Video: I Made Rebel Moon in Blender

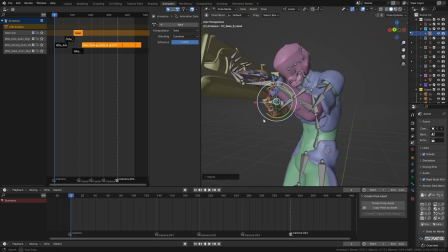246s
Then I can make those adjustments without breaking other animations.
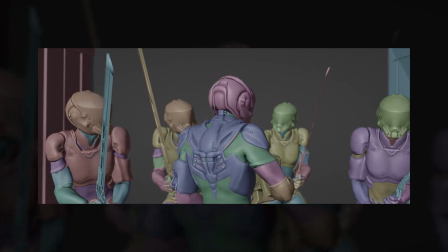252s
When talking about holding a weapon, almost every character in the animation holds a weapon.
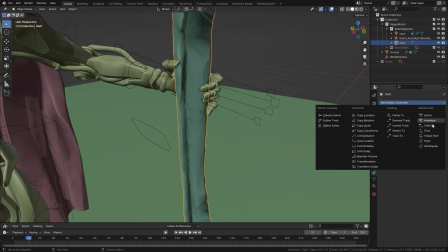258s
In cases like a single staff, I could attach the staff to the character's left hand bone by using a child of constraint.
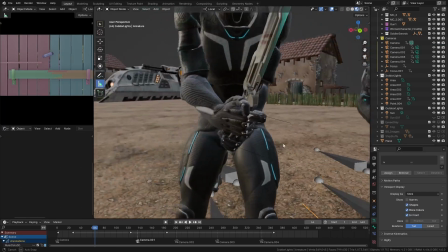271s
But with a two-handed objects like a sword or a rifle, it's a bit complicated.
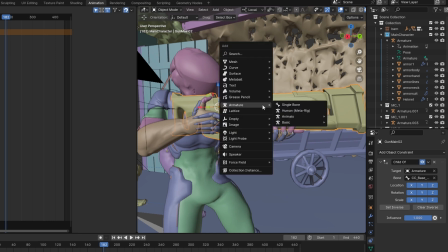277s
First, you have to attach the weapon to one hand and then add an empty object to the other hand location.
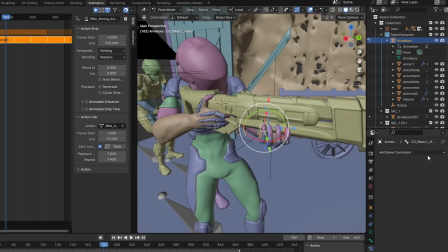285s
Attach this empty to the other hand bone by using IK bone constraint and make sure it influences the whole arm by changing its chain value.
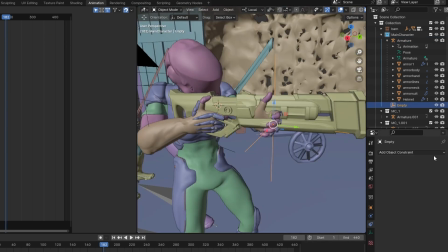296s
Parent the empty, the sword, using a child of constraint.
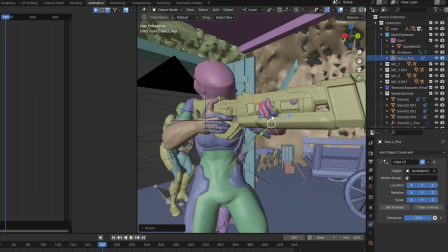302s
Now the empty will take care of the second hand position and rotation,
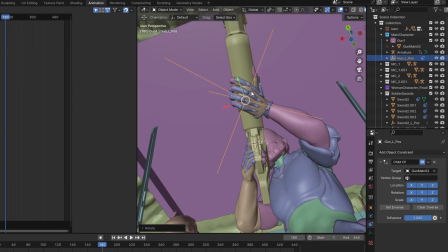306s
and since it's parented to the weapon, it syncs with the weapon movement as well.
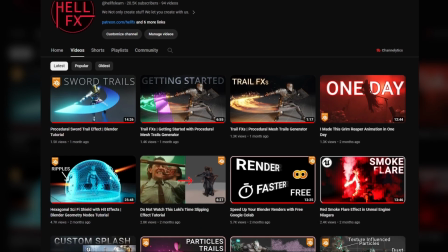314s
If you follow my channel for a while, then you might have heard that I love geometry nodes.
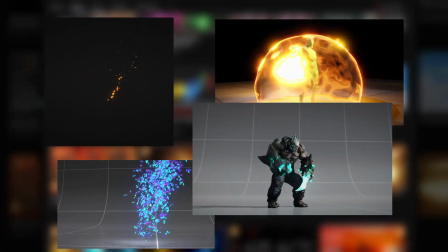319s
Geometry nodes allows me to create non-destructive procedural geometry effects.
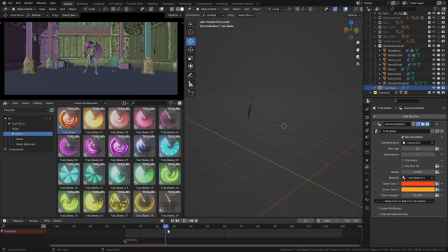324s
In this animation, I used trail effects pack I released a few weeks ago to create sword trails for our dual sword wielding character.
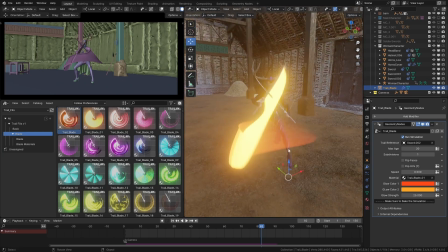333s
Using trail effects, I was quickly able to get a trail path to the sword movement,
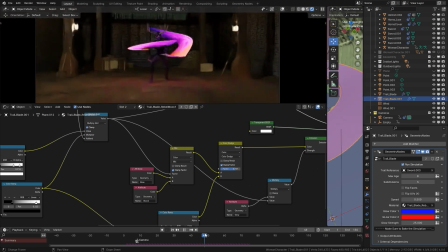339s
and I used the provided materials to create the trail look. I add a particle trail as well.
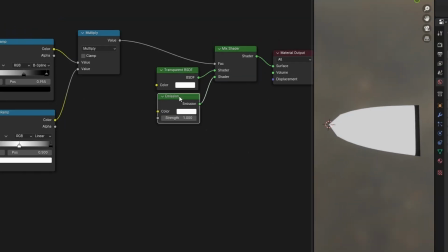350s
If you like to take a look at trail effects, check the link in the description. And that wasn't all for geometry nodes.
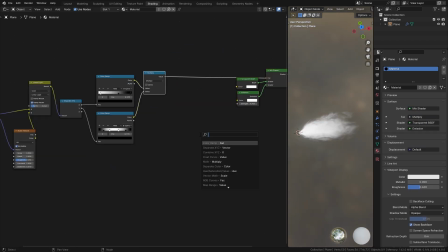358s
Using geometry nodes, I created small muzzle flash effects.
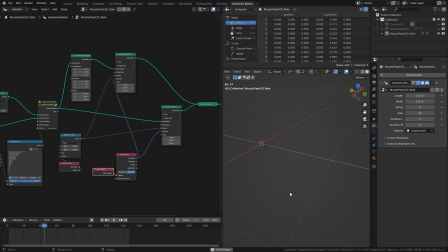362s
One shoots at a given frame and the other shoots at a constant rate, which was quite helpful in a big battle sequence.
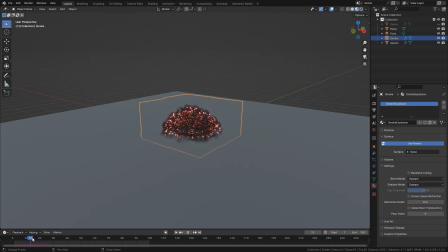371s
In the same way, I created a simple bullet firing system. And also I created a simple explosion effect as well.
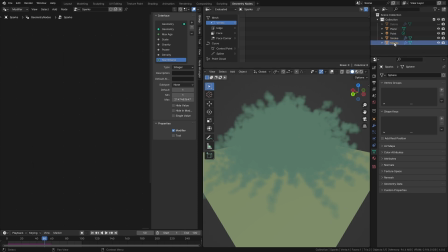380s
Comment down below if you want to see tutorials on these effects.
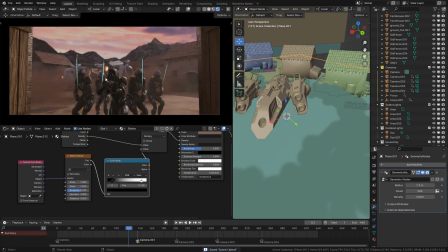384s
I also created a dust effect to give the idea that a ship just landed, but it is barely visible in the final render.
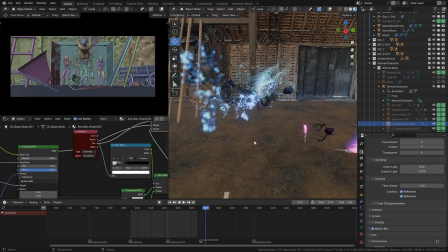395s
And if you thought that was it, no, I used disintegration effects as well,
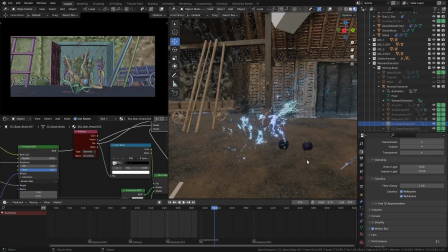400s
another procedural product to create disintegration effects quickly.
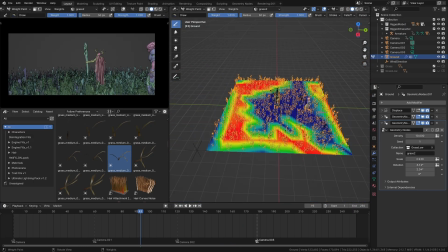406s
And I used geometry nodes to scatter some grass and also to optimize cloth simulation.
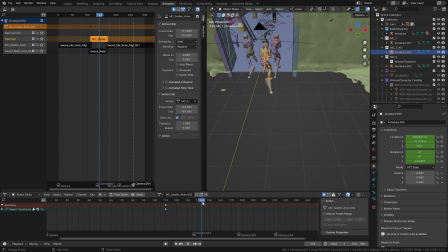415s
Using these techniques, I was able to put together a few scenes.
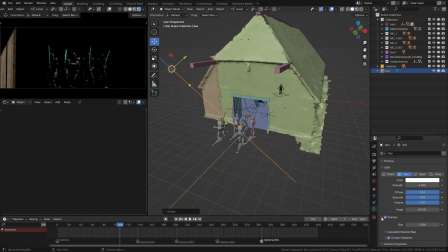420s
And when it comes to lighting, for a lot of scenes, I had one strong directional light.
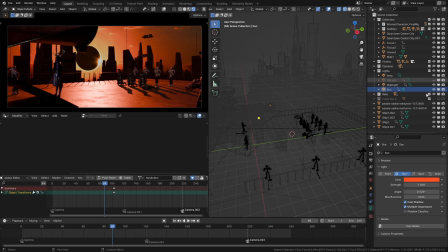427s
Then added some secondary lights here and there to either light any dark areas or to reveal more of the shade.
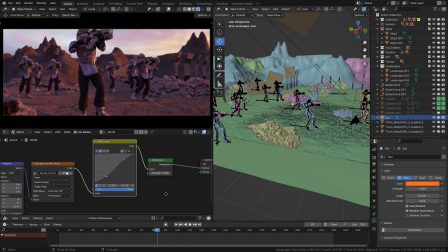435s
Although I used HDRIs for some scenes,
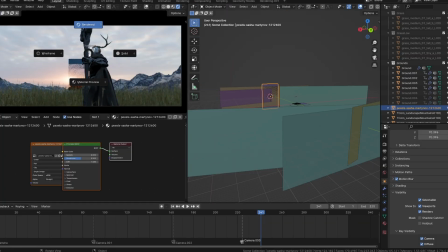439s
I kept its strength low and used some images I grabbed online to act as my sky for the camera.
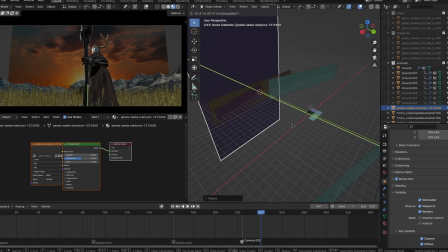446s
They had more interesting cloud patterns. You can import them to Blender using images as planes option.
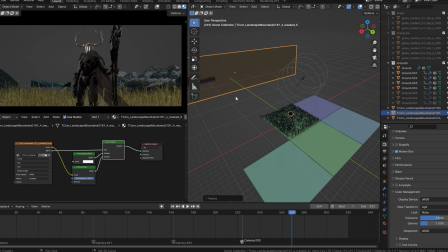454s
This way I put some mountains as well.
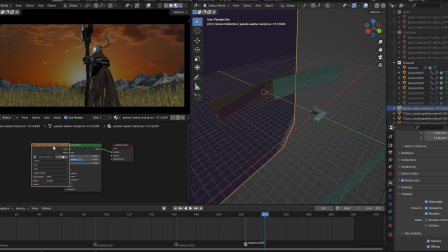457s
Make sure to disable shadows for the sky plane and directly plug its sky image texture into the material output.
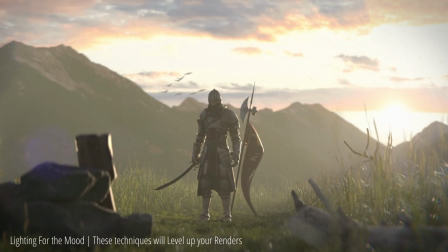465s
Also, I love volumetrics. I rarely make a scene without volumetrics.
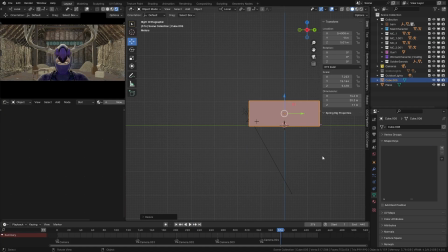470s
So, I added a cube, covered the whole area with it, and then added a principal volume shader.
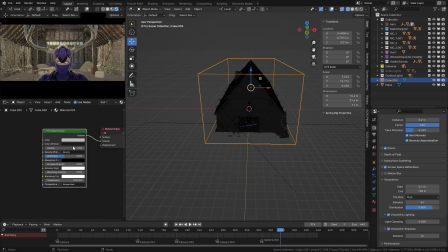478s
Lowered the density.
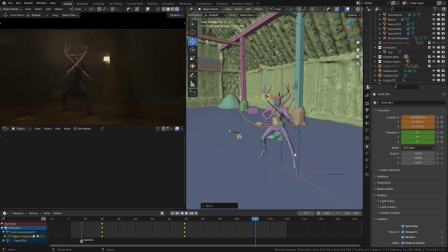481s
If it illuminated a certain secondary lights that I didn't want to see in the volume, I could disable the volume scattering of those lights.